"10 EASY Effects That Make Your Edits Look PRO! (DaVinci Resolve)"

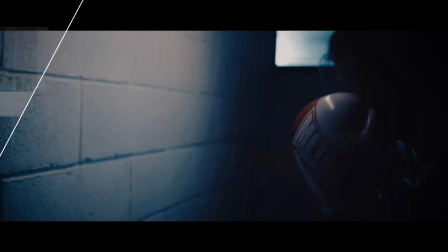0s
These are 10 insanely cool effects inside DaVinci Resolve, and you don't need plugins or presets. But here's the secret. Most people use these wrong, or worse, they throw them on a clip and call it done.
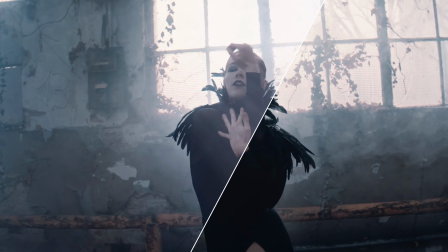9s
In this video, I'm gonna show you how to actually use each one to level up your visuals, make your edits pop, and then add that cinematic edge without going over the top.
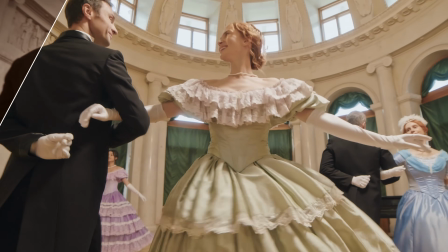17s
Whether you're working on a music video, short film, YouTube B-roll, or just experimenting, these are the kinds of effects that grab attention and make people stop scrolling. So let's start with the first one, and don't skip ahead, because the last few are the most underrated tools in DaVinci Resolve.
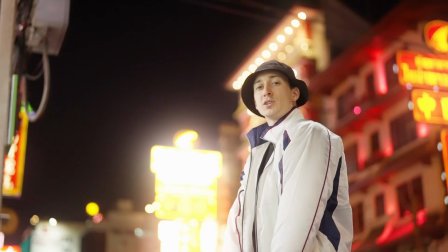31s
Edge Detect. This effect is perfect for music videos or stylized transitions, and it's just getting started.
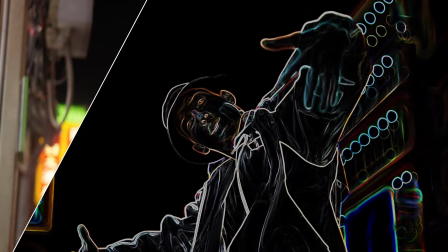37s
Edge Detect strips down your image to its core lines and contours, turning motion into high contrast graphics, like a living wireframe.
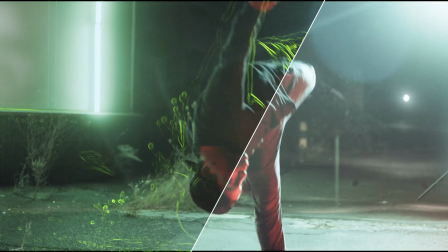44s
It's bold, trippy, and perfect for sci-fi overlays, stylized intros, or music videos that need that illustrated punch.
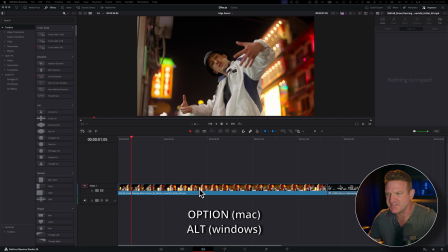51s
So hold down Option on a Mac, Alt on a Windows, and drag your clip up to the next video track to duplicate it.
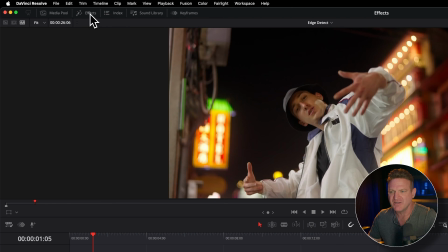57s
Then we're gonna go to the Effects tab on the left, go to Open Effects, and we're gonna search for Edge Detect.
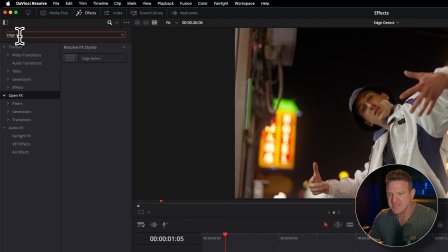63s
Go ahead and drag that to the top video of your timeline. Then click the video, head over to the Effects tab in the upper right-hand side.
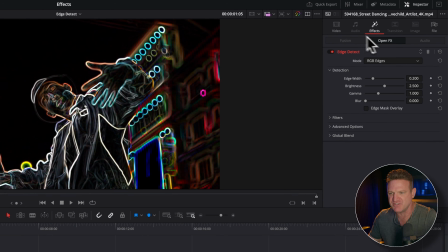71s
Make sure you click on the Video tab and zoom in to get that cool expanded lines look.
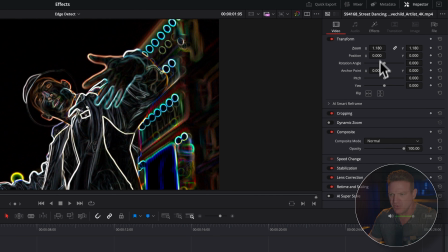76s
Then we're gonna go down to Composite mode and choose Screen.
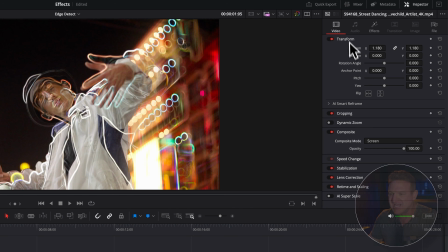81s
Now we're gonna head back to the top, go ahead and click on the Effects icon so you can see all of the parameters for the Edge Detect.
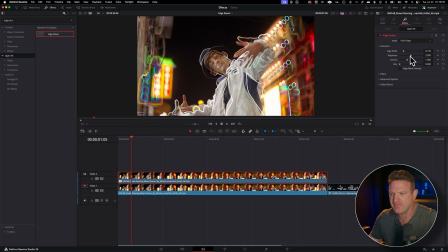87s
And we're gonna adjust the width, the brightness, gamma, and the blur a little bit to get the exact look that you're looking for.
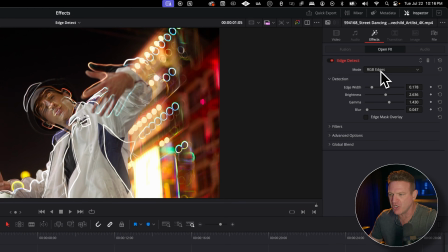96s
Now, if you prefer to have a single color look, you can go up to the mode toggle at the very top and change it from RGB edges to grayscale edges.
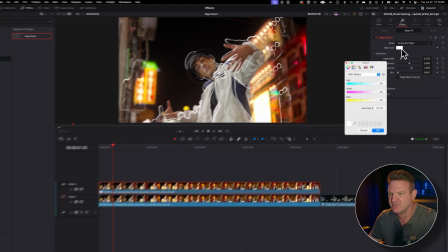104s
Go ahead and click the color box and choose whatever single color that you want, and that's it.
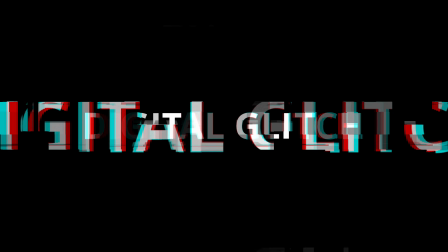109s
This one's pure digital destruction.
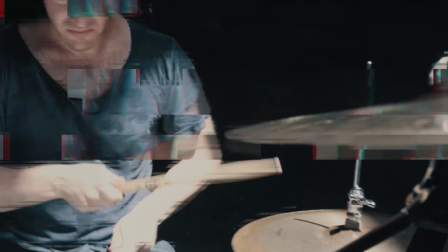111s
Glitch scrambles your footage with static, distortion, and color separation, perfect for music videos, hacker vibes, or aggressive edits that demand attention.
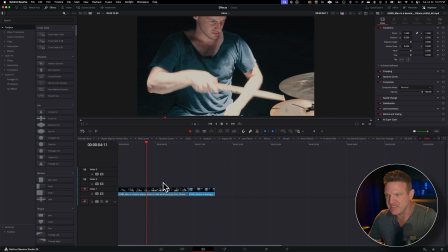120s
So with your footage on the timeline in the edit page, we're gonna go to the Effects panel on the left,
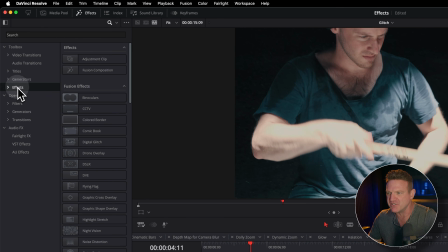125s
scroll down to Effects, and then we're gonna search for Digital Glitch.
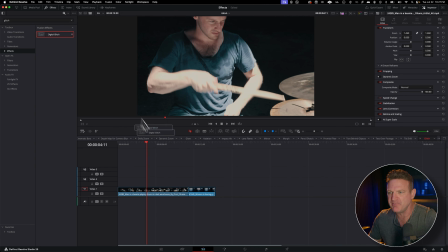130s
Go ahead and drag that on top of your video clip, and that's it. You've got a pretty awesome animated glitch effect.
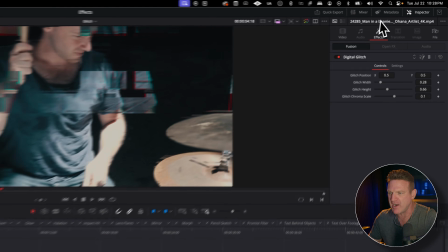135s
Now, if you want to make any changes, you can go to the inspector on the right, choose the Effects tab, and then adjust the glitch position,
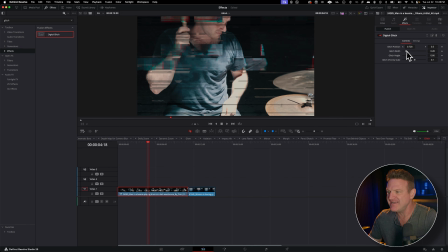142s
the width, the height, and chroma scale to get the perfect glitch for your project.
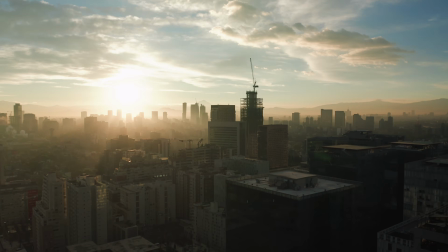148s
The mirror effect lets you create a surreal double world look perfect for drone shots, wide landscapes, or anything with strong symmetry.
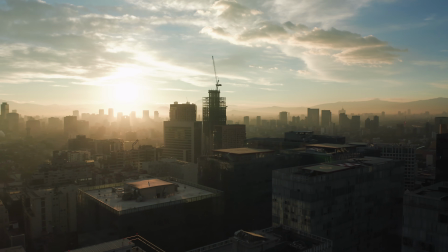155s
With just a few clicks, you can flip your footage, bend reality, and create something that feels bold, cinematic, and strangely hypnotic.
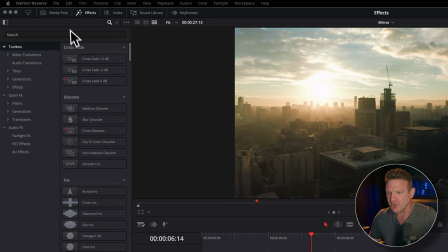162s
Okay, once again, we're going to go to the Effects panel, go to Open Effects, and then search for Mirrors. Go ahead and drag it to your video in the timeline, and you can see it instantly mirrors your footage.
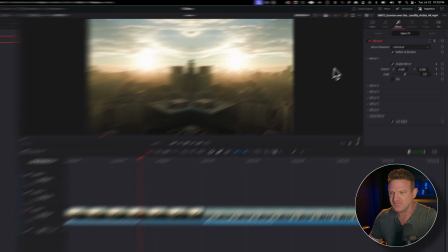172s
Now we're gonna head over to the Inspector and click the Effects tab.
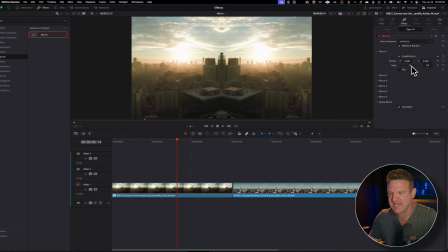177s
Drag the angle slider all the way to the left to -90, and then we're gonna head back up to the Video tab at the top,
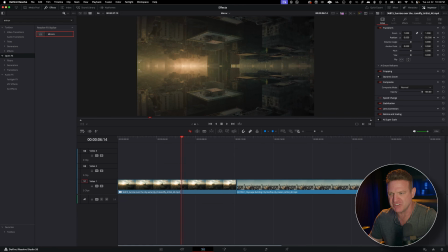184s
and we can adjust the Y position to get your footage lined up perfectly at the center. There you go. The Morph effect is pure visual magic, blending two shots together like they're shape-shifting into each other.
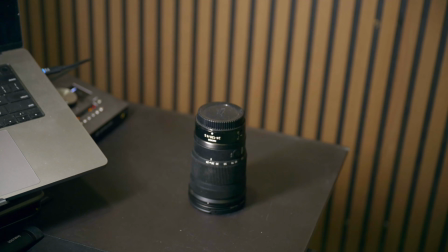195s
Now, if your clips have a similar frame, subject, or motion, you can create a smooth cinematic transformation that feels almost supernatural.
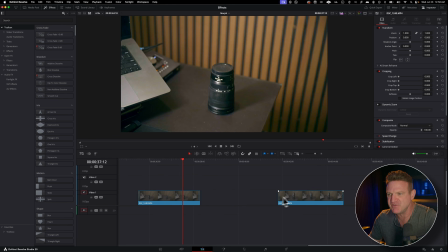202s
So place two videos next to each other on the timeline. Now, we're gonna put a transition between them, so it's important that they are cut at the end and the beginning of the next so that they have enough frames.
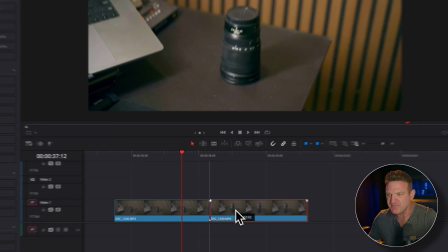211s
Now we're gonna head back to the Effects panel and look in the video transitions.
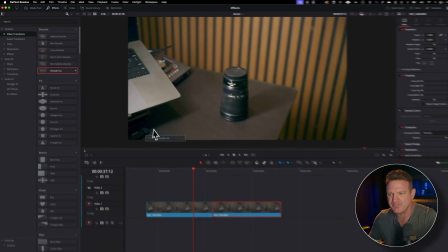216s
Grab the transition called Smooth Cut and put it right in the middle between the two video clips.
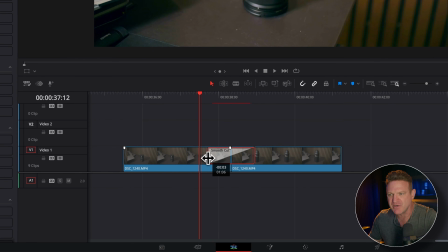221s
Now you can adjust the transition duration to get the exact timing that you want.
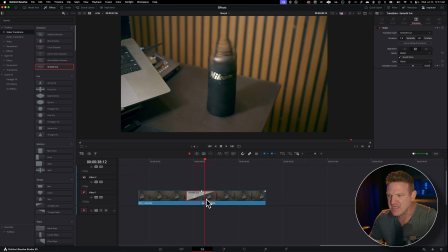225s
Now we can adjust some parameters of the transition by clicking it, and then we head up to the inspector on the top right and choose the Transition tab.
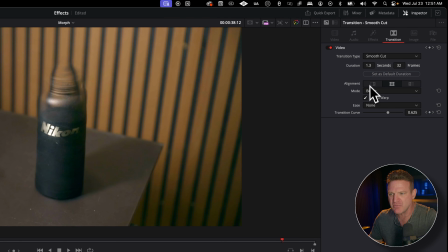233s
So make sure that the mode is set to Better. Be sure to check Speed Warp, and then depending on the look you're going for, I would recommend setting the ease to In and Out.
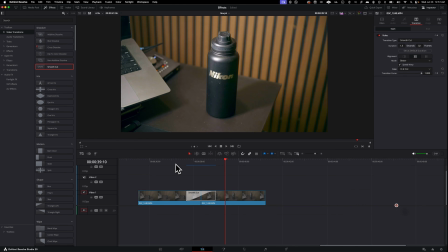244s
And there you go. Anamorphic lens flares.